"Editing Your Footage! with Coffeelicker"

So this is a little bit better, has that rotation,
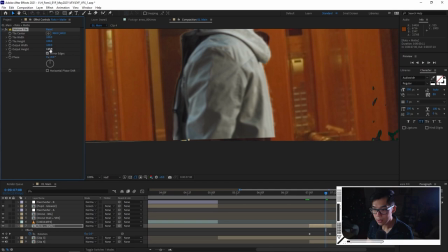16:37 but you can see the edge over here and I can always crop in or I can add an effect called motion tile where I will mirror the edges like so, so that I got that nice little cheat. And the reason I'm doing this is because I want to have kind of like separate transition from the subject and the background.
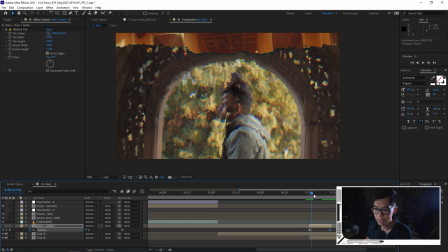16:53 So I'm going to keyframe the opacity. So it's kind of like fading away because if I don't have this, it just kind of like shrinks down, right?
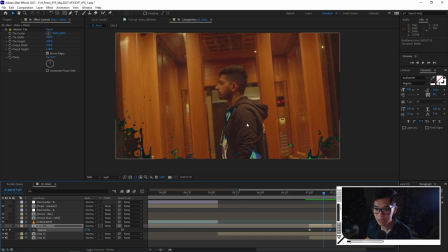17:02 Like the subject shrinks down. And then we got this, which is still pretty interesting. Got this kind of warping around the chest area over here. But if I include this, then you have that extra couple frames to digest the match cut.
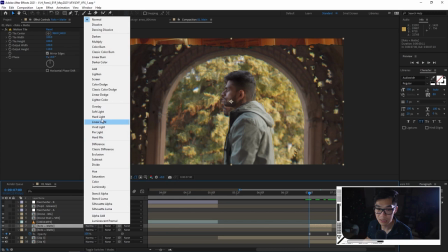17:13 I'm going to actually do something a little bit different. I'm going to add one more, just like this. I'm just duplicating it.
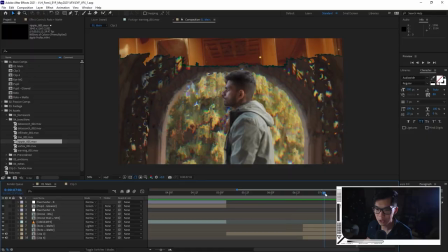17:19 I'm going to change the blending mode to something else. And just to kind of motivate this slow-mo, I want to add one more graphic because this can feel a little bit too deliberate, I guess.
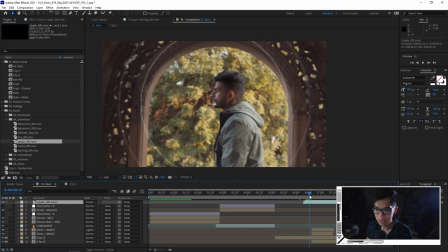17:27 So just to kind of add something to glue it together, we're going to add this transition called Ripple from my ETF pack. And then we're just going to retime it so that kind of justifies the slow-mo if that makes sense now although I'm a strong advocate about not taking your edit with too many effects in this case because it's pure eye candy I'm just gonna go overboard like I'm just gonna go crazy but not to a point where you're gonna be blinded and you have epilepsy after watching my edit so your discretion is advised alright so I'm happy with this
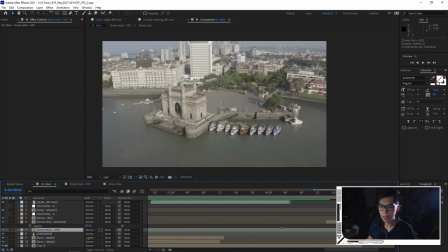17:54 transition over here and now it's time to figure out how I'm gonna make this loop and what I'm thinking of actually doing is splitting this clip up into two halves and then have it kind of appear as a doors is closing. I have it kind of visually mapped out in my head, but I don't know if it's going to work.
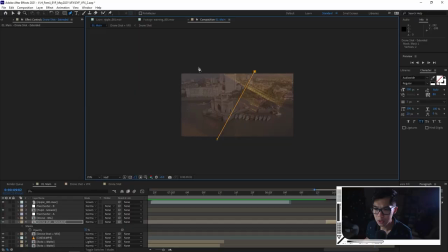18:08 There's only one way to find out by wasting time. Now with the opacity lowered, I'm going to take the pen tool and I'm just going to draw the separating point of the elevator doors.
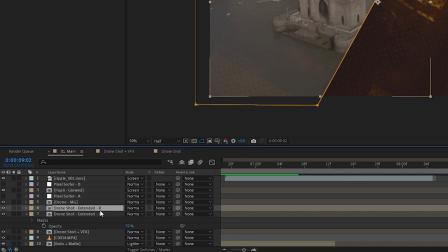18:16 Then we'll call this like L for left. We'll call this one R for right. And then we'll just change the mask to subtract. So we have the other half like this. Now it's really optimistic of me to think that this is going to work out, but the best way to find new techniques and explore new ways of in creative transitions.
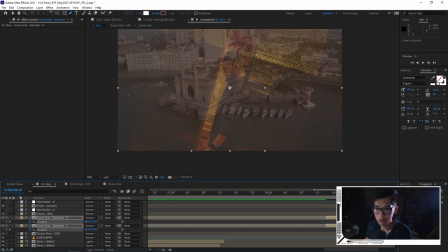18:32 So we're going to keyframe the positions over here.
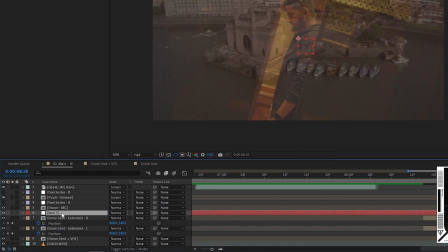18:34 And then if I take a look over here, it looks like it's also rotating, but instead of rotating both layers, we're going to create a new null object and we're going to call that rotation like this.
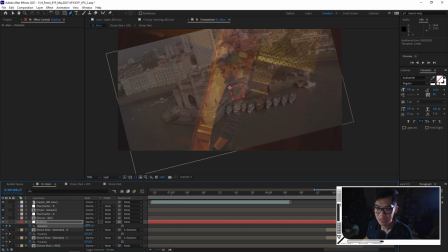18:43 And then I want it to affect both of these layers. So I'm going to parent it over. We're going to hit the stopwatch over here so that we can kind of rotate it like so. Actually I should really position the, oh, that's not it. I'm going to reposition the halves of the door approximately to where they should be.
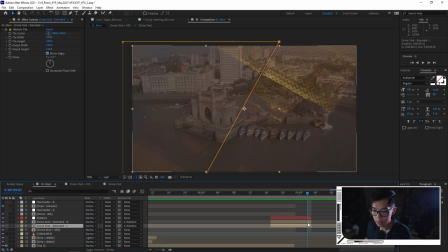18:58 And then like that trick before, I'm going to just use motion tile. It can be a little bit rough and dirty. Do the same thing on this other layer.
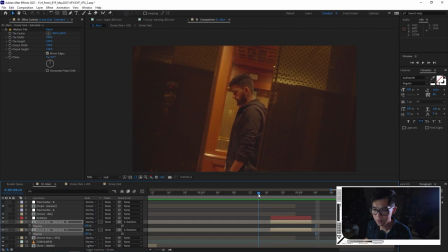19:04 And then we've got these filled layers. Now, instead of having them at 32% opacity, we're going to have it a hundred. And then I'm just going to figure out how I'm going to make this work. All right. I think I may have figured it out. I'm basically doing a transition that is inspired by Sam Colder.
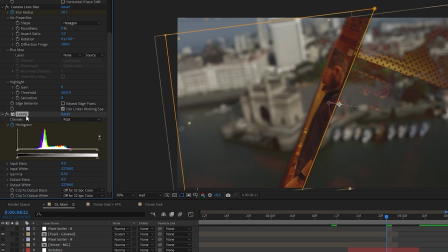19:18 He does a lot of amazing travel videos and basically changed the blending mode to lighten for both of these, not this one, but now it is.
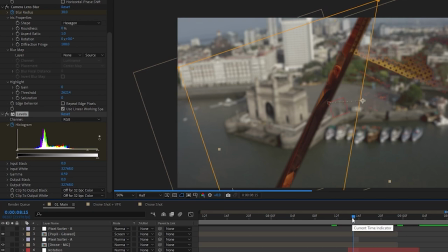19:24 And I basically keyframed the levels over here so that it gradually becomes brighter.
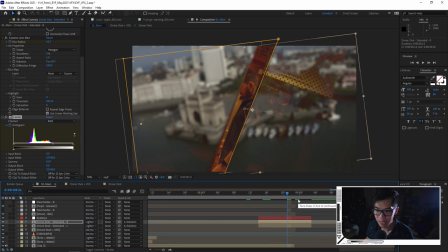19:29 So it starts off really dark so that you don't really see much of it, but we still see a little bit of these brighter areas over here.
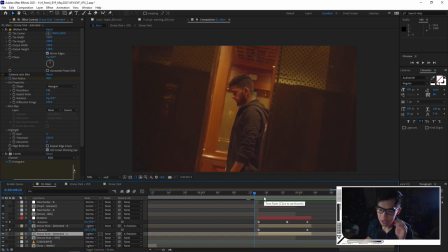19:35 And then slowly it just becomes more apparent. And then I also added a camera blur. The camera blur is really hard on my computer right now.
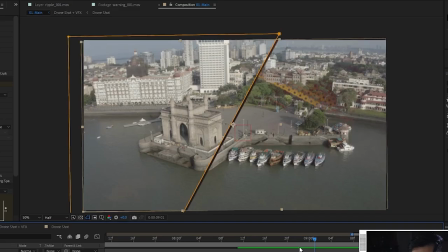19:41 So I just turned it off so you can kind of see roughly what it looks like. So it just kind of appears in, it's like closing elevator door.
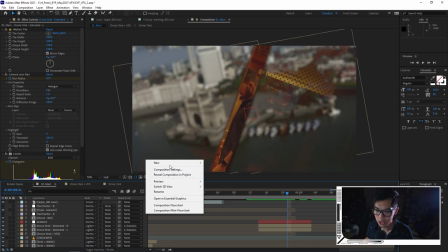19:47 Now it feels a little bit weird that this is still so bright. So I think that I'm going to add an adjustment layer and then just darken it kind of add this nice little loading bar for my pack
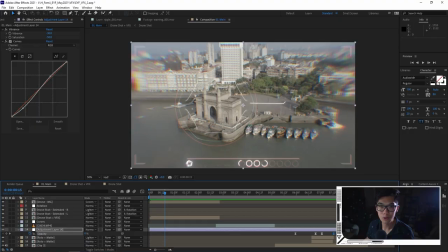19:55 So that it feels like there's a nice little finish because it's a loading bar that goes up to 100 And then once it's 100 boom it loops and it's complete now This composition is a little bit messy But i'm going to try and find all the motion graphic ones and I can just isolate them and render those out as one layer And then i'll render out the live footage separate And the reason that I want them separated is because I don't want the color grade to affect the motion graphics I'm gonna be talking a little bit quieter now because people are sleeping and I've just been taking some s*** along with this edit.
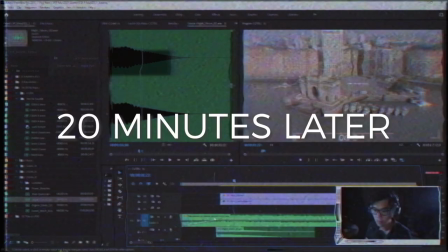20:21 But once I've imported the clips into Premiere, I'm gonna do some sound design and add some sound effects. Alright, I've managed to make it perfectly looped with the sound effect and the music, which is dope. Always love taking on challenges. Yeah, I actually like the succeeding part. But now we're on the final step, which is the color grade. So let's work on that. Now I'm gonna do something a little unconventional.